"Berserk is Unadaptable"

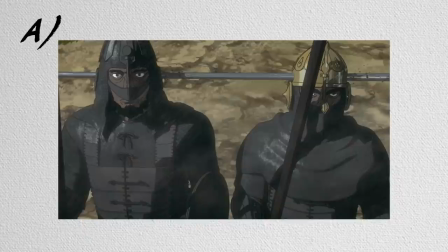(8:06)
But what is the difference between A. watching a lance impale itself through five or six heads and then retracting back,
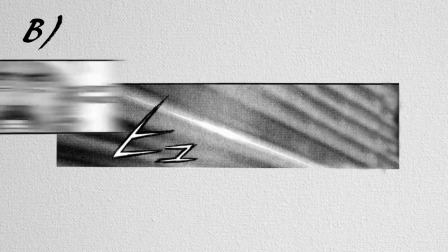(8:14)
or B see the lance launch at someone's head, then a cutaway shot of a reaction face or something,
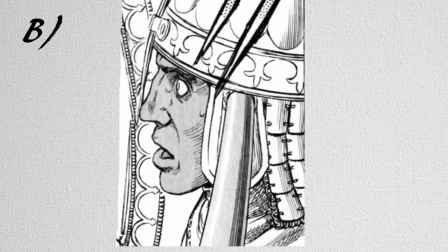(8:20)
and slowly panning back to see that it went through not one, but five or six heads.
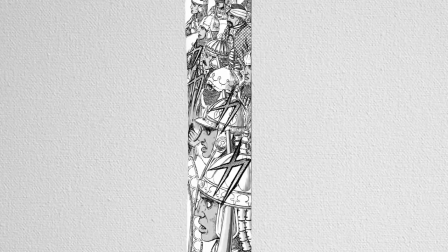(8:26)
There's just something clever or engaging in direction like that, and it would be way less difficult to animate.
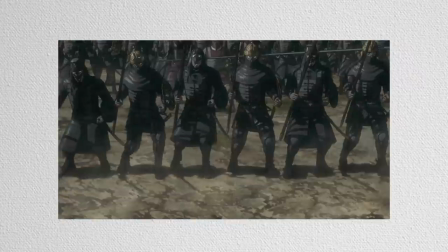(8:32)
That's more or less the difference we're talking about.
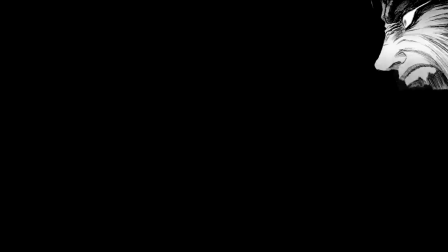(8:34)
This isn't so much a case of animators trying too hard, but more that they're showing off their abilities without really needing to.
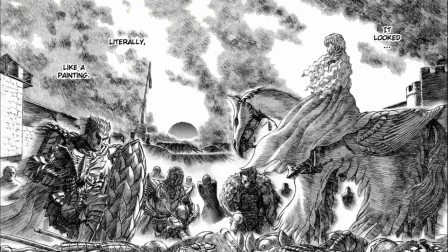(8:41)
The director, storyboarders, and animators just have to be on the same artistic level as Miura,
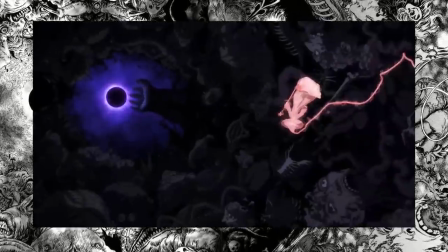(8:47)
and it's like Miura's vision trumps the other guy's vision every single time.
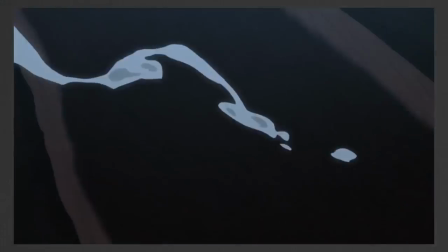(8:51)
I'm really not trying to sound like I'm sucking the manga's horse cock, but unfortunately it's true, at least in the recent adaptations cases.
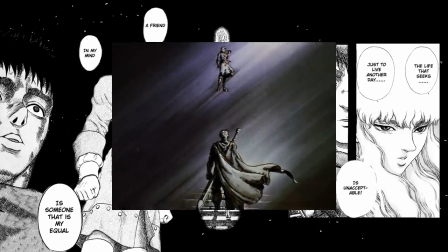(8:59)
I'm of the opinion that 97 actually did capture that impact. Super iPad 12's video on why you should watch slash read Berserk says it the best.
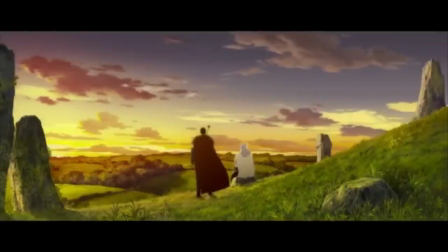(9:08)
There's a great use of quiet in Miura's story. And nothing says quiet, like...
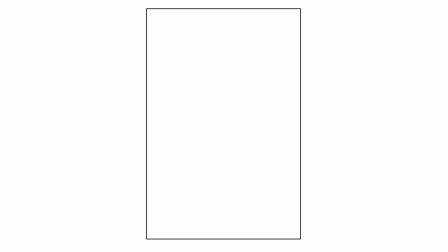(9:13)
In short, I think I'm saying computer anime can't, or rather, chooses not to match the silence and stillness of Berserk with its preference of kinetic over picturesque animation.
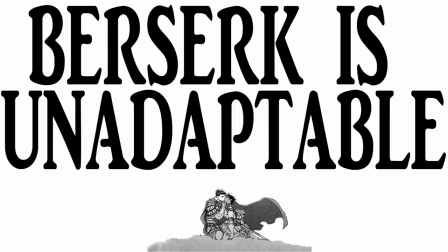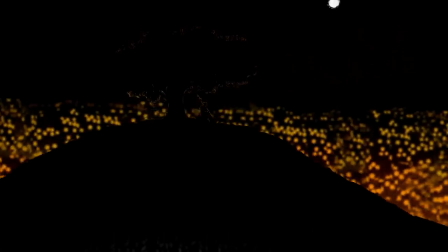(9:35)
This might seem like a problem any manga adaptation has to deal with, but it's a serious predicament with Miura's manga.
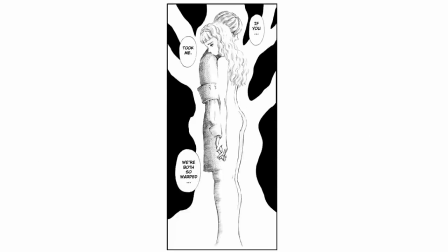(9:42)
Berserk lives in black and white. There are hundreds of shots that I can't even begin to imagine in color.
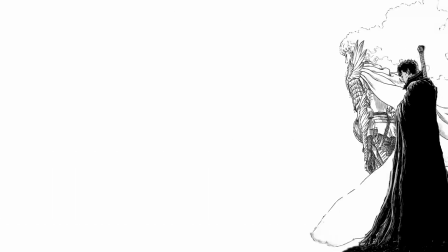(9:49)
Heck, the pivotal characters of the story Guts and Griffith are opposed as black and white.
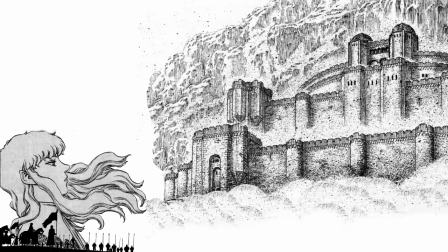(9:54)
Miura does such an incredible job at using what he has with just ink and shading.
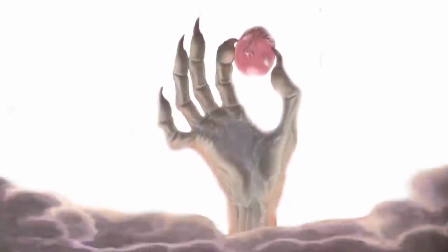(9:59)
That being said, I don't have to be reminded that Berserk has existed in color before.
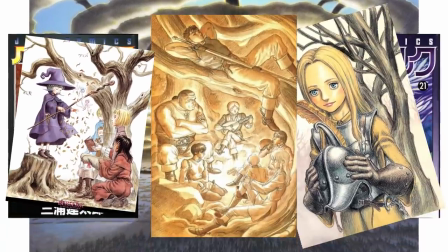(10:04)
In promotional and volume cover art, color pencil illustrations, and plenty of pretty stellar fan colorings of certain panels.
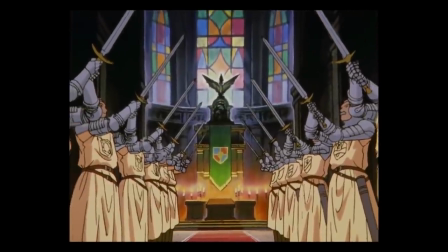(10:12)
Not to mention of course 97's Berserk, which I find to have superb color design.
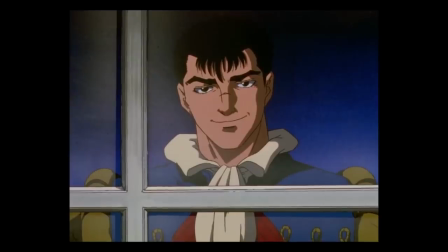(10:17)
So it's not impossible to have Berserk in color, I just think it's unlikely to see in a modern anime adaptation.
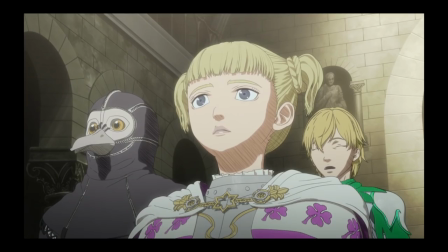(10:24)
I swear bashing modern anime like this is not my intention. I really dig modern anime for its own reasons.
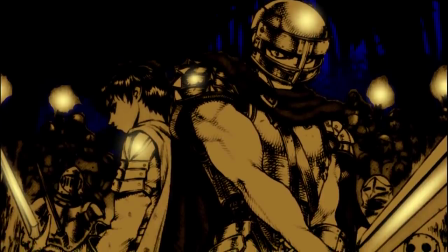(10:31)
It's just that, for the result we're trying to get, I haven't been given reason to believe computer anime could pull this off.
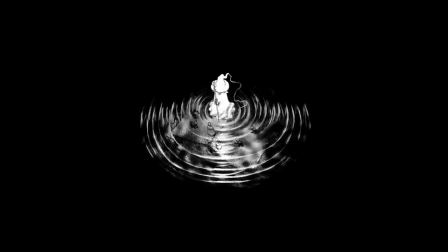(10:36)
Even picturing the highest quality treatment you could give Berserk right now,
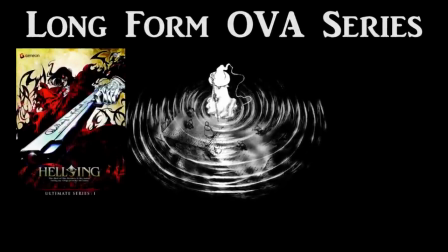(10:40)
which ideally would be a long-form OVA series like Helsing Ultimate or Gundam Thunderbolt, but I don't even think this level would suit Berserk.
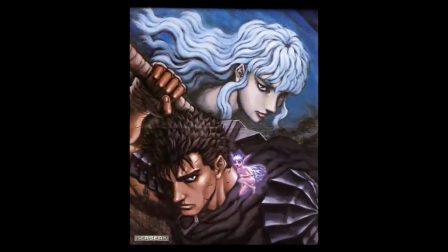(10:48)
Going off how the manga looks in official art, the best word to describe the color design is grimy.
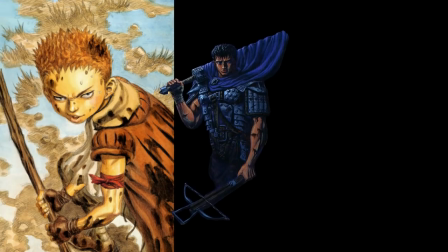(10:54)
Everything looks dirty, battered, oily, filthy, rough.
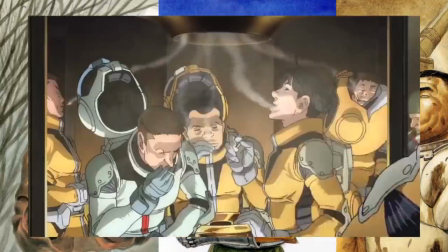(11:00)
For some reason, computer anime can't pull this off. Everything has to be glossy or shiny or clean.
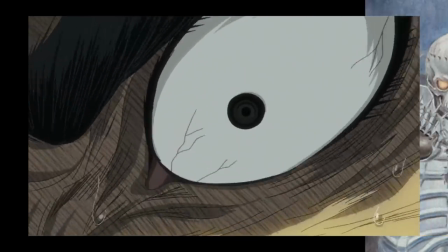(11:07)
Gritty and sketchy is the best it can do. And it's just not good enough. But a lot of that is down to color choice.
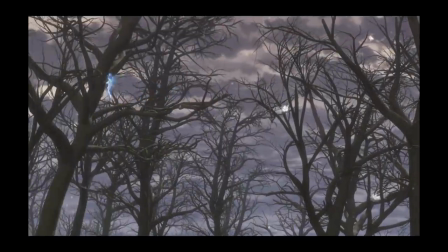(11:13)
A lot of times, computer anime's idea of moody, dark, and grimy are to use dull colors.
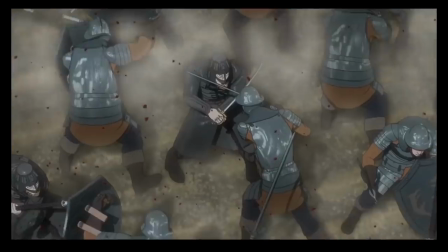(11:20)
Bland, boring, ugly, dull, dull, dollahan! The colors on the Berserk Volumes pop!
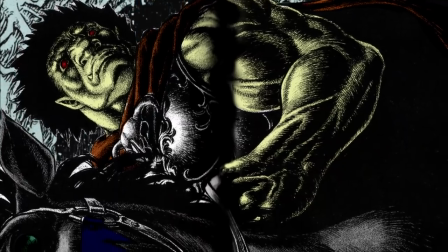(11:27)
97's color design pops! Being dark and being colorful are not mutually exclusive.
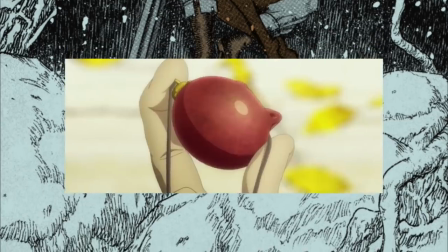(11:34)
The movie's colors are like pastel, so it's almost there. Not there enough, though.
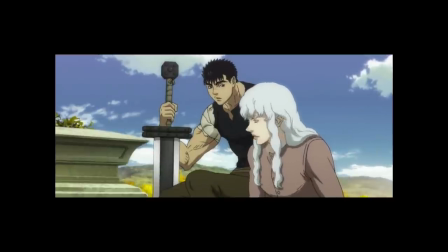(11:40)
Honestly, modern anime can be way more colorful than cell animation ever was more often than not,
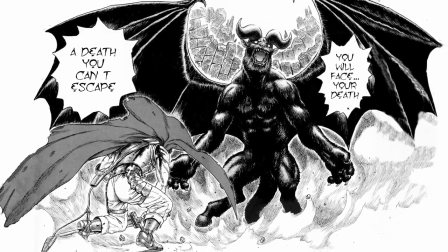(11:46)
but another reason why 97 and the manga volumes succeed is because of how textured and artsy the backgrounds are.
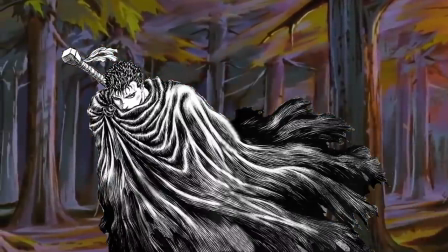(11:53)
Because they complement the hatchwork in Miura's art,
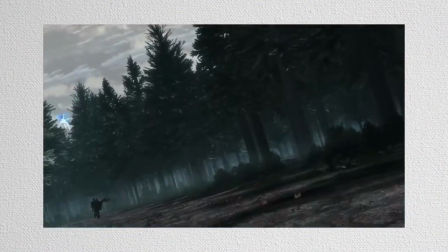(11:55)
while computer anime seem more concerned with imitating reality and blending in with the character models than being artistically bold.